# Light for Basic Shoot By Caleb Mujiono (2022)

Welcome to the best film and television department at Hamilton Boys High School. It's also the only film and television department at Hamilton Boys High School. Today, you're here to learn about lighting. Today we'll be learning about three-point lighting, the different lighting techniques, lighting equipment and common problems you can face along the way. Without further ado, let's hand it off to my clapped friend. Thank you, my equally clapped individual. Now, let's learn about three-point lighting, the standard lighting setup.
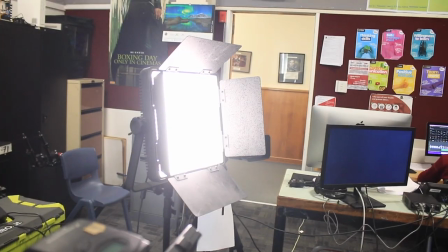0:38 The key light is the most important light as it is the brightest light and is the main illuminator on your subject.
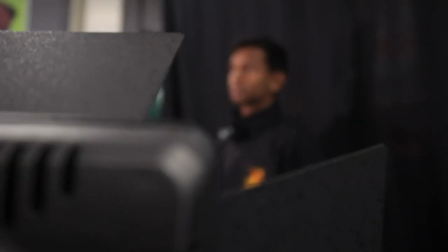0:44 The fill light, slightly dimmer than the key light, is placed on the opposite side of the key light and illuminates the other side of the subject's face.
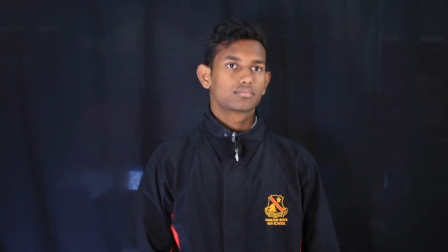0:52 This light complements the key light as it eliminates the shadows created by the key light.
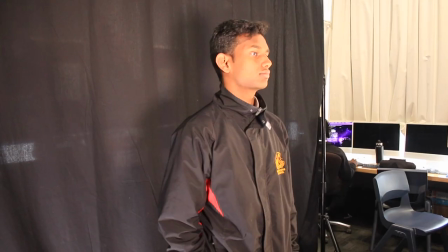0:57 The backlight is used to eliminate any shadows created by the key or the fill light in the background.
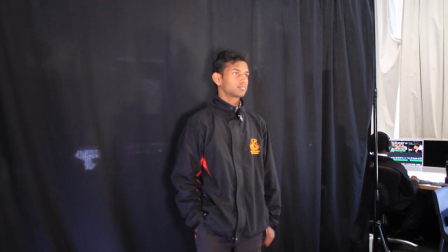1:04 Using this standard setup, we can properly light up our subject from all angles, eliminating any shadows created.
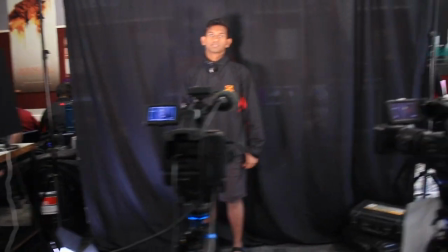1:10 Now that we've learned about this setup, let's learn about lighting equipment. Diffusers help reduce the amount of light reaching the subject.
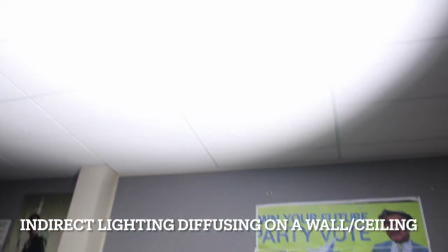1:18 A diffuser can help soften the light by spreading it on its surface and soften the harsh sun or artificial light.
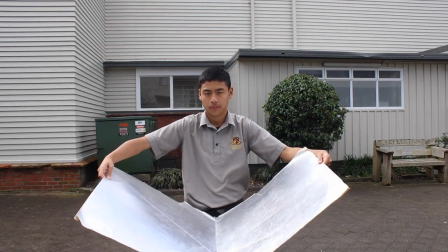1:29 Reflectors help reflect the light from a light source to spread light onto another area of the subject.
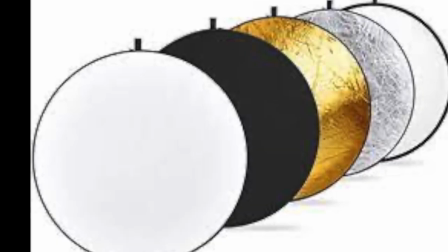1:35 Reflectors help spread the light to the opposite side of where the light is coming from. Reflectors come in white, black, gold and silver and can be used for different purposes.
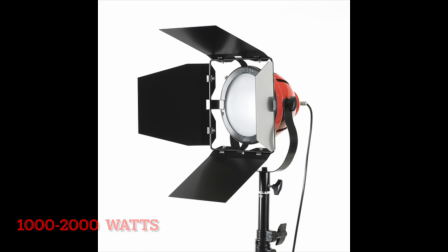1:45 redheads range from a thousand to two thousand watts redheads are typically used indoors in
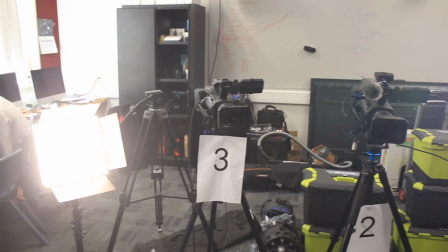1:51 small spaces to light up a studio or a classroom sized room while
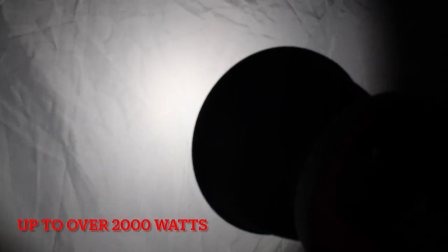1:59 blondes the brighter of the two range up to over two thousand watts blondes can be used to light up larger areas like a school hall,
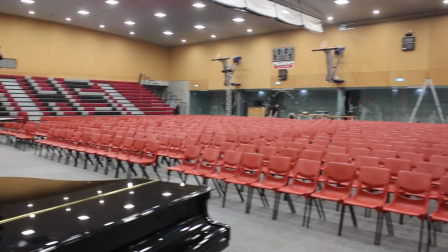2:09 or a school gym, or any large area outdoors.
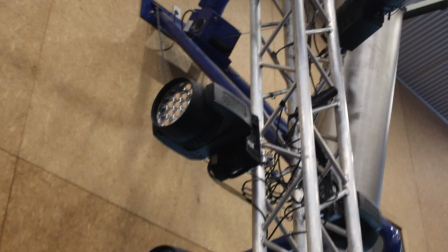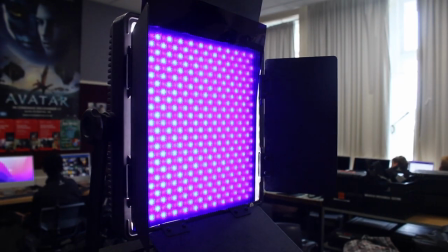2:23 Gels come in a variety of different colours, and can be used over any light source to create a certain mood.
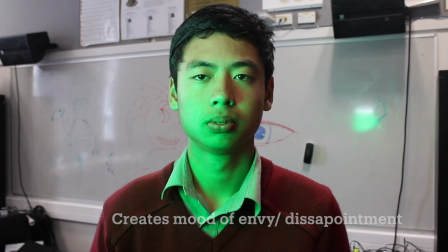I know how to use a lighting equipment. It's pretty easy, right? Oh, don't listen to him.
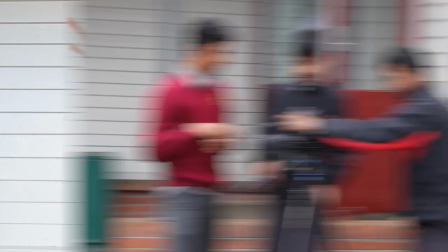2:44 First, we must learn about the common lighting problems. Exposure is the amount of light that the camera sensor lets in.
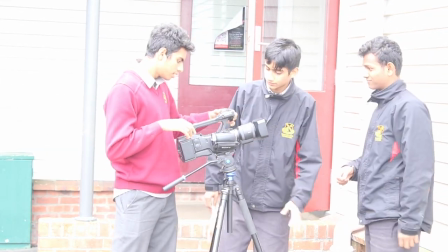2:51 Too much light and it is overexposed making it too bright to make any detail.
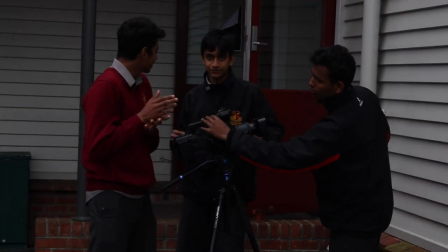2:55 Too less light and it is underexposed meaning all the shaded areas will be way too shaded.
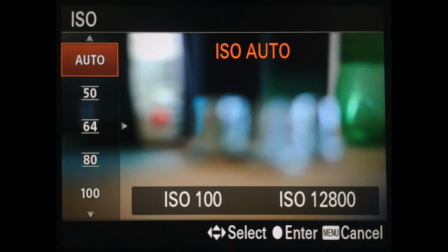3:01 To fix this make sure your camera settings are on auto or adjust the exposure manually to get the optimal exposure.
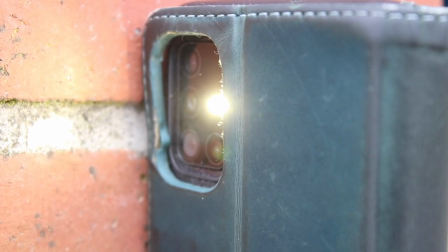3:09 Flare is when an unwanted light from an unwanted light source enters the shot. This can be created from external lights and reflective surfaces.
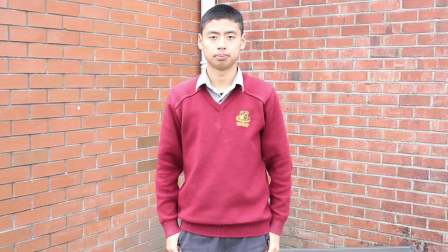3:18 Fix this by angling the shot differently or repositioning the camera. The white balance controls the temperature of the shot.
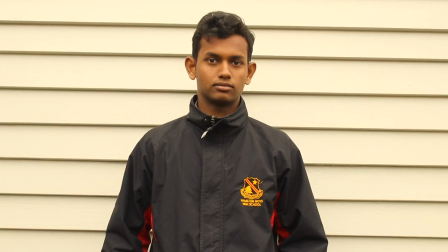3:26 It can make the white colours of the shot turn orange or a blue glow. This is sometimes good for an effect, but we normally keep it on auto to ensure these problems don't occur.
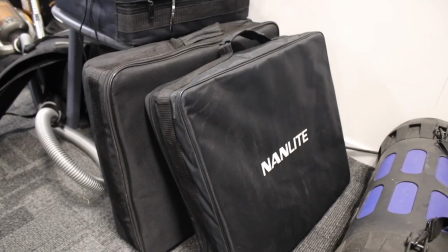3:37 Equipment failure can be a burden, as it usually is unexpected and caused by an accident. To ensure this doesn't happen, always carry an extra set of each piece of equipment. Planning, planning, planning. Remember, before starting anything, you should have some sort of plan. Without this, there's no organisation and you'll be going off your memory.
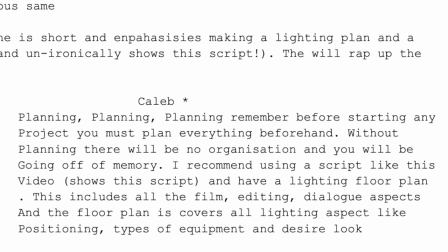3:56 I recommend using a script that covers all the dialogue, filming and sound aspects of film and also having a lighting plan. Well, I've hoped to listen to what I've had to say and you're not doing what this idiot's doing.